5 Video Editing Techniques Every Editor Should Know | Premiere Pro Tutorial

This video is brought to you by Envato Elements. So I'm a little overdue for a haircut, but before I go and cut my hair, I want to talk about cutting in Adobe Premiere and talking about 5 awesome video editing techniques that every video editor should know. Hey, what's going on, internet? This is Josh Noel from SonduckFilm, and welcome to our video. And if you're new to our channel, be sure to hit that subscribe button. But you guys know what the title is all about, and we already said it in the intro, so let's go ahead and jump into our first technique, which is gonna talk about speed ramping.
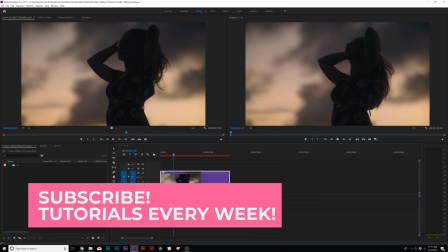(0:32)
All right, so we'll talk about speed ramping, and obviously in the word speed,
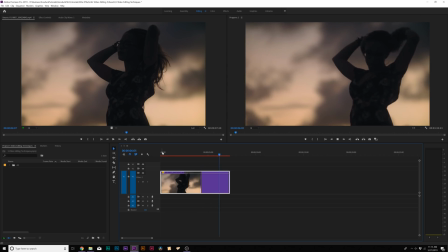(0:36)
we should be thinking about slow motion or fast motion, and this is where we can easily control the motion of a clip.
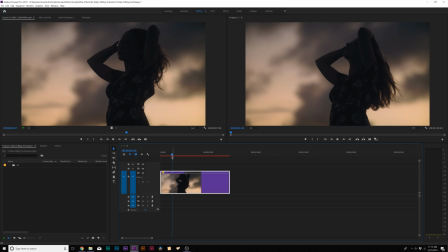(0:42)
So if you want to have normal motion and then fade into a slow motion portion of the shot and then go back to normal, this is what speed ramping allows you to do.
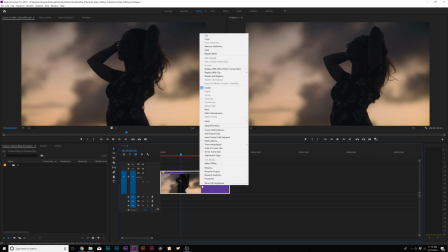(0:49)
So let's say we want to have this part of the clip in slow motion. So what we'll do here is right click our clip, go to show clip keyframes, go to the bottom, go to time reramping, and click on speed.
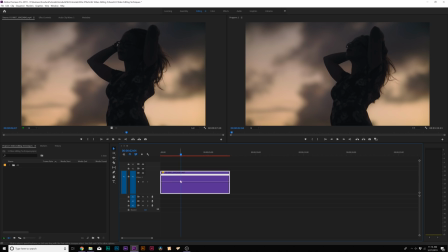(0:58)
And now we'll have these lines in here, and what we're going to do is grab the pen tool, which is right here on the left. We'll click a point, and we'll get these brackets here that we can open up like so. And then we'll click another point, and we'll get another set of brackets, and we'll open those up by a little bit.
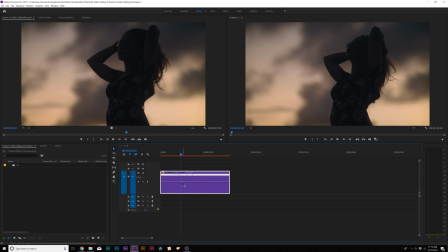(1:15)
So essentially now we have these two markers here, and all we have to do is come here to the middle between the two markers and lower down this little bar here for the motion.
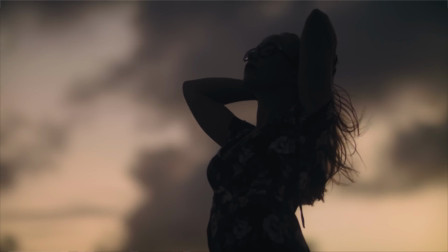(1:23)
And now we can see that we have our normal motion of our shot, and then it goes right into slow motion.
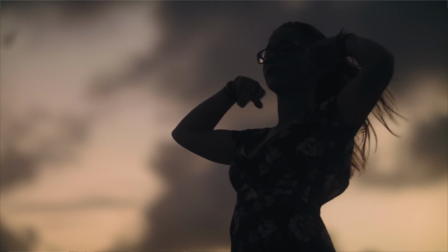(1:28)
And that's how you can create speed ramping, and it goes right back into normal motion. So now that we know how to hone in on a very specific part of our clip with speed ramping, let's go ahead and jump into another technique that every video editor will use, and that is titles.
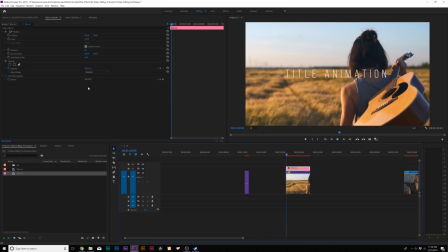(1:41)
And we're gonna talk about specifically title animation. All right, so when it comes to title animation, I don't like to do animation under the motion control. I like to go to effects, go to video effects, distort, and I'm gonna grab transform. And we have all the same parameters here. And the specific reason why that I do it here is to control the motion blur of the clip.
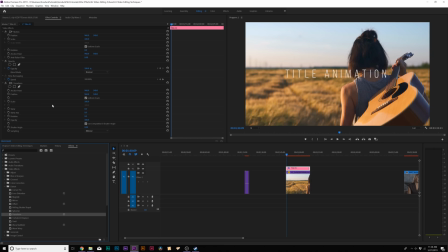(2:00)
Now, let's go ahead and do some very simple animation here. So we'll add a keyframe for scale, and we'll move it forward by a few frames here, and then we'll set the scale down to 0. So now the title will just scale in from nothing, and that's cool.
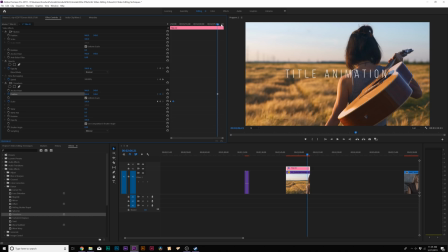(2:14)
Then we'll come here to the end or so, and we'll add a keyframe for position, and we'll move it forward, and we'll just bring it down for demonstration here.
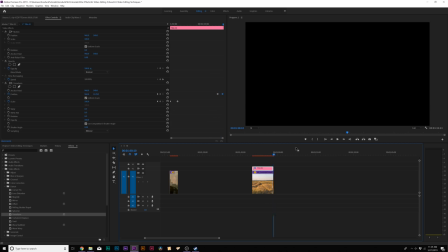(2:21)
And just to preview our animation, you can see that the title just goes straight down. And to me, this is very boring and digital-like.
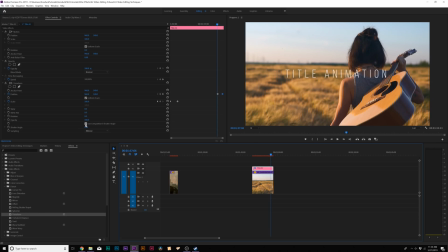(2:27)
What we need to do here is uncheck Use Composition Shutter Angle and set the shutter angle to 180. And now we'll get a little bit of motion blur with our titles. And just to show you what that looks like, you can see there's motion blur on the title right here. If I check back on Use Composition Shutter Angle, there's no motion blur to the animation.
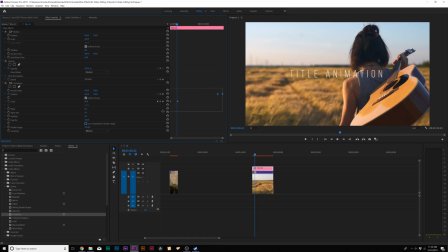(2:46)
And that is very important. And then also, technique, what we can do is grab all of our keyframes, right click them, go to temporal interpolation. I think I just butchered that, but click on Bezier and
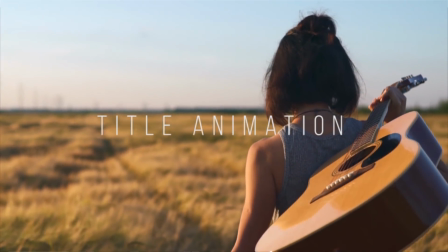(3:00)
it'll give it a very nice smooth motion to the animation, and that's very nice. So number 3 is a very important topic, because anytime you're compositing, say, titles on top of your video, or you're working with graphics and it's just not blending well together because your titles are white and the background is very hot, it's very bright in the background or whatever. In this technique, I want to talk about how to properly composite your titles with your footage.
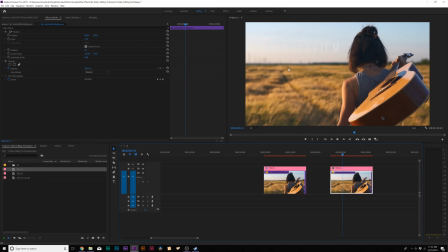(3:24)
So there's gonna be times where you're gonna work with titles or graphics over bright parts of an image. Perhaps, the entire image is bright, and we want to be able to properly composite a graphic on top of video. You see right here, you can barely see our title on top of this clip, but there's a couple of techniques that we can apply to make this work.
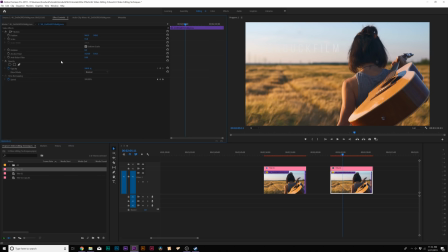(3:40)
So one, I can double click our clip, go to effects controls, and bring down the opacity of this shot.
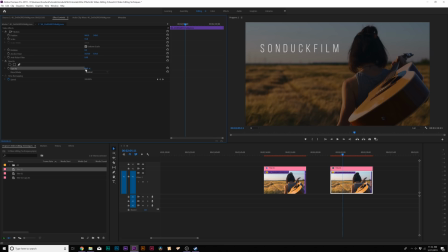(3:47)
And now our title is a lot easier to read, and this is a great way to composite graphics and titles on top of your clips. And also another thing we can do is go to effects, go to blur and sharpen, and we can do a camera blur to our video clip, blur this out just by a little bit,
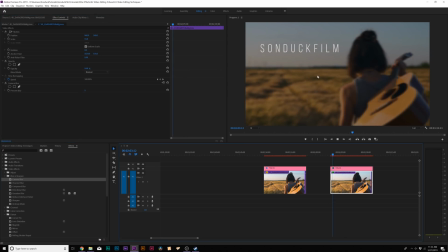(4:03)
and we can even raise the opacity back up. And now this is a very easy way for us to read our title.